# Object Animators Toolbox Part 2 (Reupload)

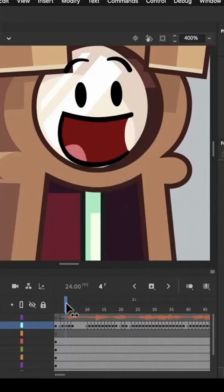And as it closes, it'll be skewed in the other.
Hey, we're like the Alliance, right? Hey, we're like the Alliance, right?
Depending on how well you do it, it could give you some good results.
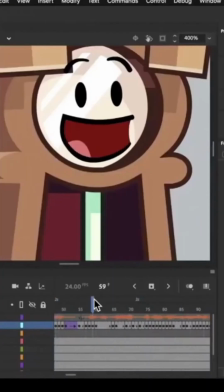Now, with that extra variation added, you can see how it takes it a bit further from just swapping assets and closer to a more organic movement. Well, let's just see if I can do that a little bit better with the second one.
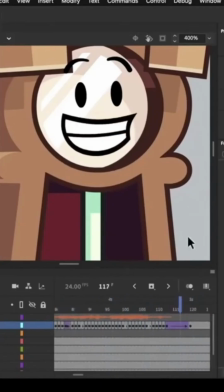It's good, but it'll be easier if you helped. It's good, but it'll be easier if you helped.
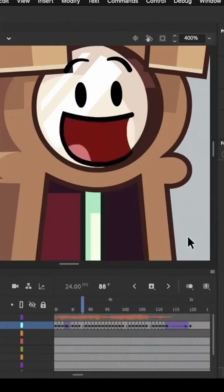The second thing we'll do is add some transitions to the O mouths, which are pretty different from the rest of the mouths, so they stand out, and what we want to do is blend them a bit better.
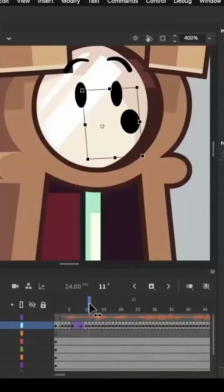Let's find the O mouths. There's one, and then we'll manually squash the mouth that's right before it. I'm holding Alt so that the right side stays in place. We could add other adjustments like skewing or rotating it, but as long as the general shape is closer to the O mouth, we'll get a smoother transition.
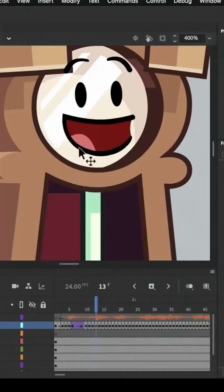And then we'll do the same thing for the mouth directly after it.
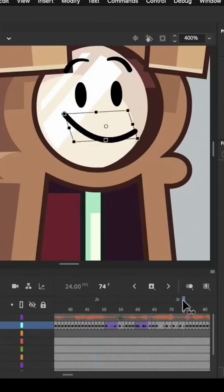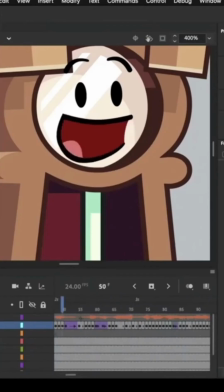Hey, we're like the Alliance, right? It's good, but it'll be easier if you helped.
We have now made our mouth movements a little bit more fancy. Can I rant a bit? If you look up guides about lip syncing, chances are you'll be shown something that looks like this.
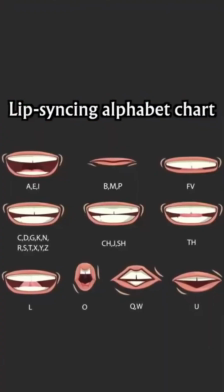It's a chart assigning mouth shapes to different letters. I know it's a good starting point for learning, but I just want to rant about why so many of the learning materials about lip syncing are either misinformed or straight up lie to you.
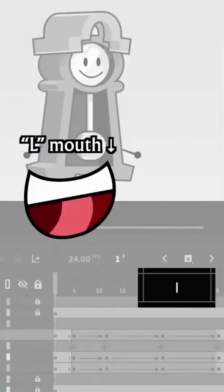Don't use L mouths. La, na, da, ta, sa. All of these consonants use the tip of the tongue, not just the letter L. If you're going to use an L mouth, you should be using it for all of these consonants because they're what are called alveolar consonants. They are all produced by touching the tip of your tongue to the alveolar ridge behind the teeth. None of these consonants even involve the teeth in any way. What's more messed up about this L mouth is that in English, the L phoneme is the only alveolar consonant that doesn't even use the tip of the tongue much of the time. If you speak one of these dialects of English, chances are that if you say an L at the end of a syllable, it becomes a dark L. I'm doing it right now. Say L. That consonant, the dark L, is a velar consonant, so it's made in the throat. You can't draw that, unless you're drawing a medical diagram. Anyway, I'm done ranting. All I'm trying to say is that there are no hard rules you can follow that translate written letters into mouth shapes.
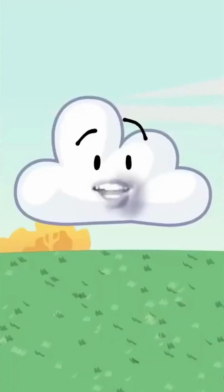It's all about making something that just feels right. We're not here to model the mechanics of the mouth. We're here to make flapping mouth movements that look satisfying. Just like how the arm raising motion we made last chapter was stylized, moving mouths should be stylized too. It should feel right more than it should match the waveform on your timeline.